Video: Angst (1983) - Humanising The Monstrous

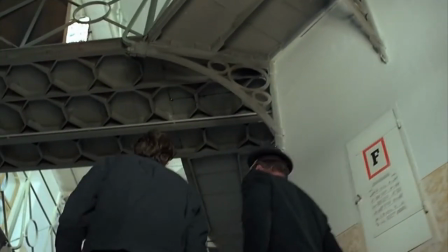0:14 As a man is released from prison after serving a 10-year sentence for the murder of an elderly woman and the attempted murder of his own mother,
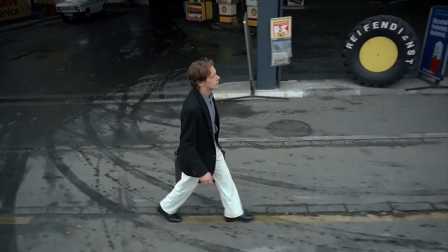0:22 he acknowledges that the urge to kill is irresistible,
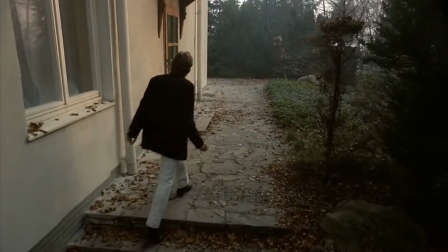0:26 methodically planning the next string of killings, hiding out within a spacious home he believes to be empty,
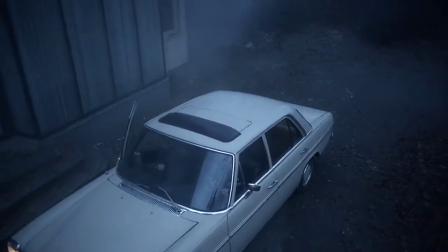0:32 secluded from prying eyes by trees under park. His next victims return back home, walking straight into his grasp.
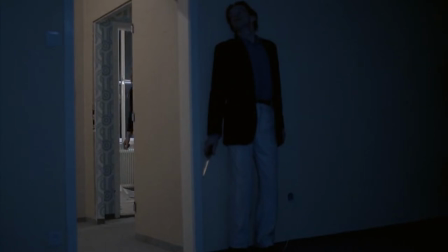0:40 This is Gerald Cargill's Angst, alternatively known as Fear, and even Schizophrenia,
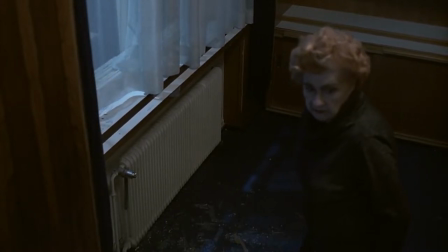0:45 a psychological slasher horror film intent on detailing the most minute movements,
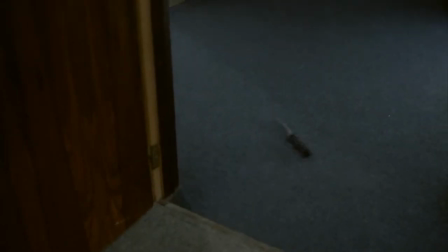0:51 mistakes, and plans of a serial killer, providing voiceover insights into his motivations and traumas.
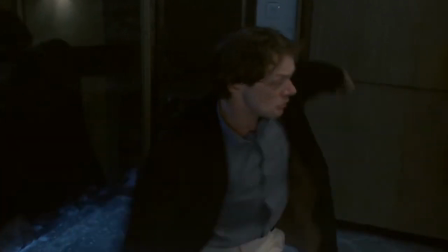0:58 Angst has a stark direction that is incredibly cold, calculating, and intentionally dehumanising,
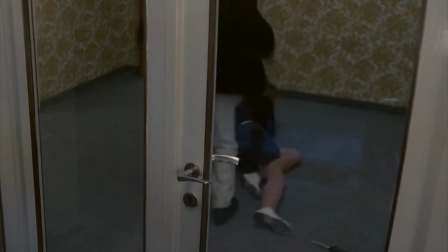1:04 contributing to the film's undeniably influential intensity,
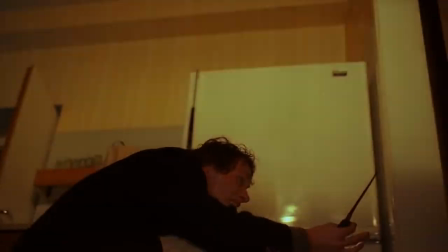1:09 an intensity that has even inspired the works of psychedelic art house maverick Gaspar Noé.
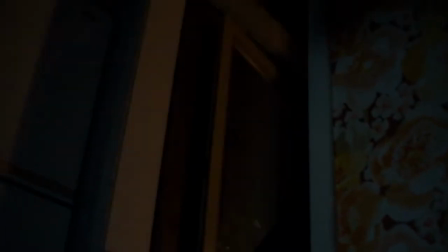1:15 One of the most visually striking aspects of Angst is its incredible cinematography.
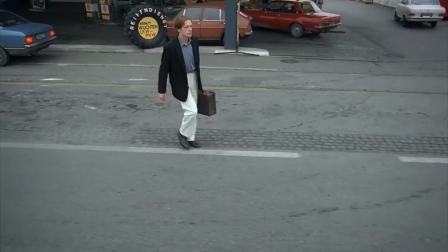1:20 The film's phenomenally responsive cinematography includes ambitious overhead camera movements and crane shots,
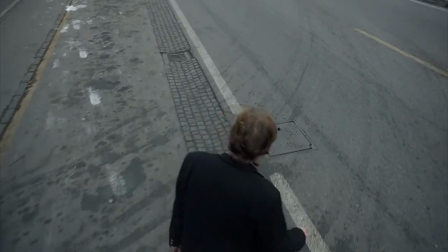1:27 which trail voyeuristically behind the killer's every movement,
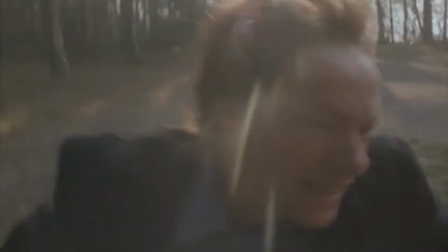1:31 actor-mounted camera shots which fixate on the erratic facial expressions of the killer and impressive steadicam movements,
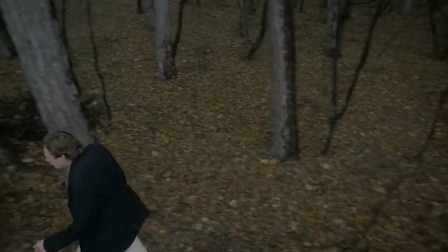1:39 allowing the film to be truly immersive. The influence of angst is very apparent on filmmakers such as Gaspar Noé, as angsts,
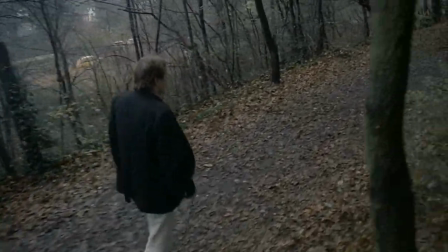1:47 trailing, voyeuristic tracking shots and violent voiceover have inspired I Stand Alone.
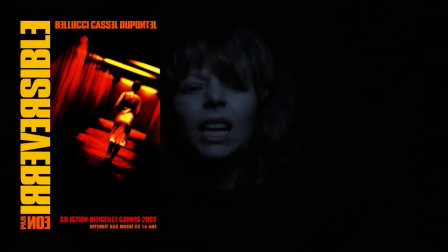1:53 The ease of the camera's flailings found within Irreversible and the ambition of the overhead crane shots
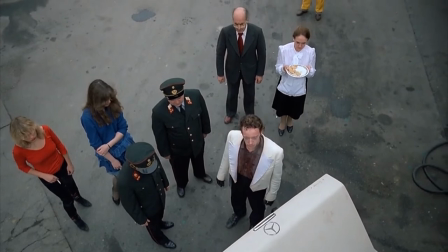1:59 which float unnaturally above the killer is replicated on a fantastical spiritual level within Enter the Void.
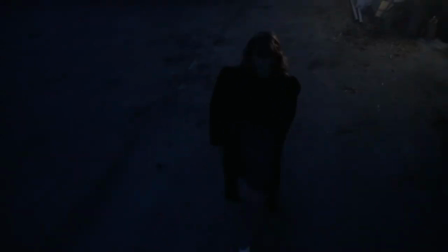2:06 It's very clear that director Gerald Cargill and cinematographer Spigniew
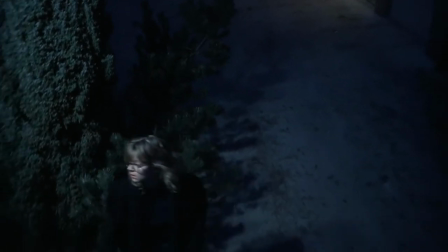2:11 Rybczynski collaborated together with a great technical mastery of their craft,
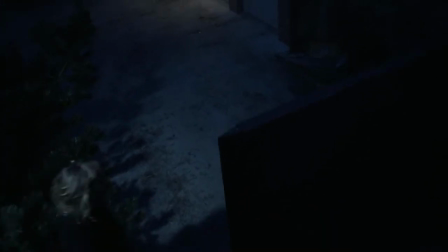2:16 keeping their pacing snappy and the cinematography immersive and refreshing, replicating the unpredictability of the killer's own actions.
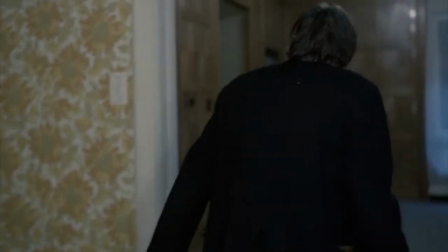2:23 Angst may seem simple on the surface.
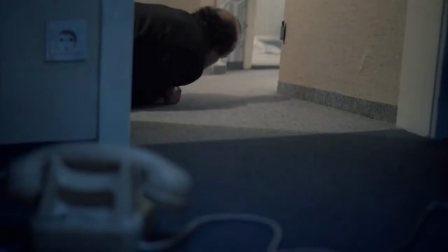2:25 A killer released from prison targets a family, killing them one by one, a premise that has been explored before and afterwards in horror.
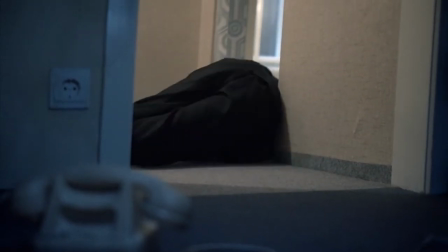2:33 But the film also expresses an interest in studying the truly detestable figure.
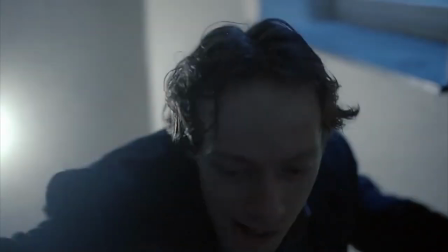2:38 The killer's own voiceover reveals insights into his own background, his own motivations, current emotions, and future plans.
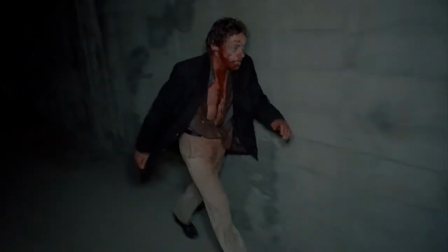2:45 Abused and neglected by his own mother, who never wished to have a son,
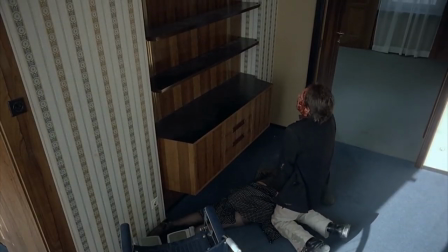2:49 the killer lacks the control over himself. his urge to kill strongly reinforced by sexual arousal,
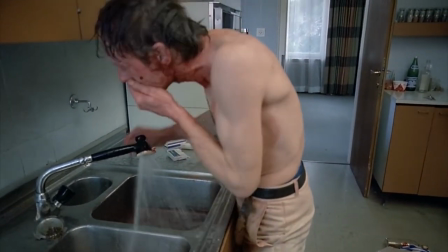2:55 each kill leading to a burst of short lived gratification until he feels the urge to kill once again.
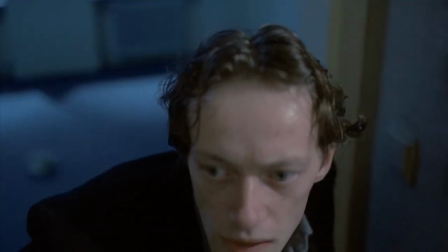3:02 Suspenseful sequences linger for the sight as the viewer hears despicable actions recollected from the killer's sordid past murder,
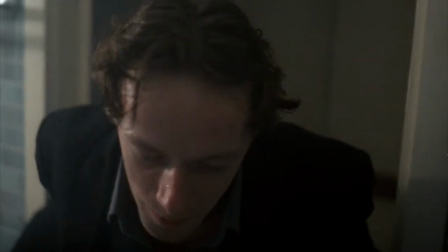3:10 assault and even jealously incestual motivated violence towards his own sister.
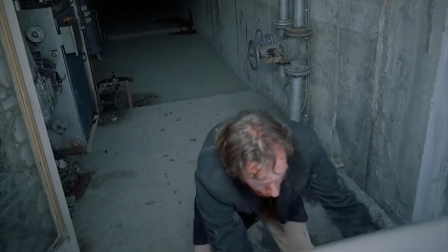3:16 This is a figure we are not meant to enjoy our time observing.
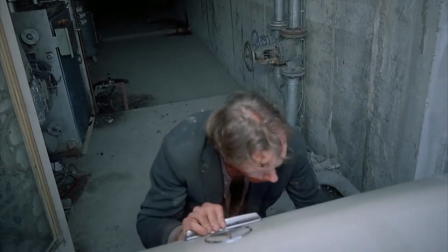3:20 Angst is intent on almost humanising this figure, openly depicting his mistakes, awkward fumbles,
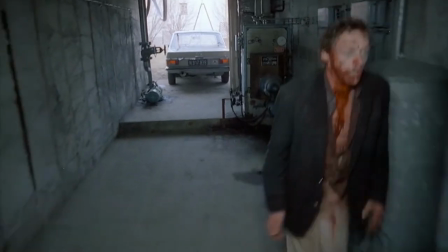3:26 and unregulated, irrational rage sourced from childhood traumas and neglect, transforming it into a sensory overload.
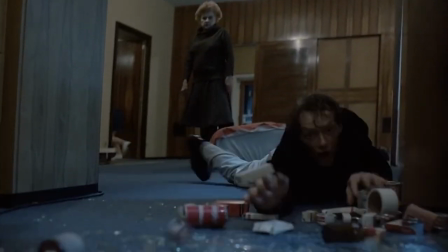3:34 Almost as an emphasis of the killer's own cold perspective, the victims within Angst feel dehumanised,
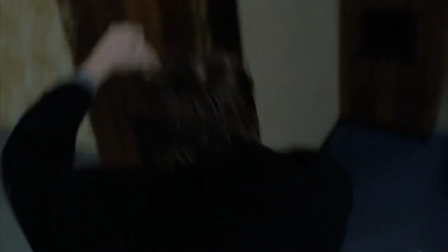3:40 each kill serving the killer's own brutal gratification, while the victims struggle to escape from the malevolent clutches of the killer,
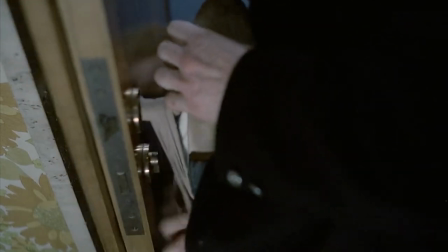3:47 an understandably human reaction, there is no attempt on the killer's behalf to connect or empathize.
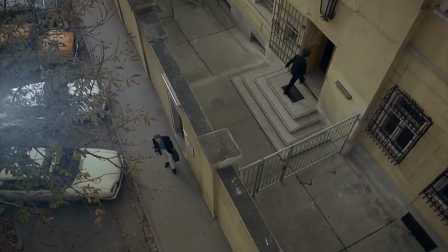3:53 From the release from prison, he was intent on causing harm.
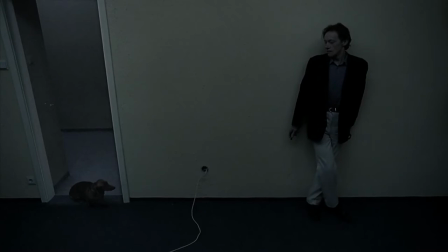3:57 The frequent appearance of a dachshund, the family dog, who often quietly observes, seemingly serves as a stand-in for the audience,
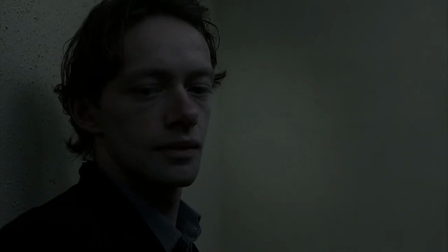4:05 a passive observer viewing every action with no ability to change these horrific circumstances,
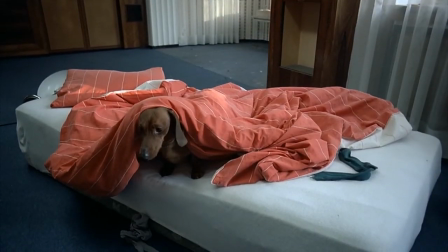4:11 allowed to quietly watch for as long as the killer allows it.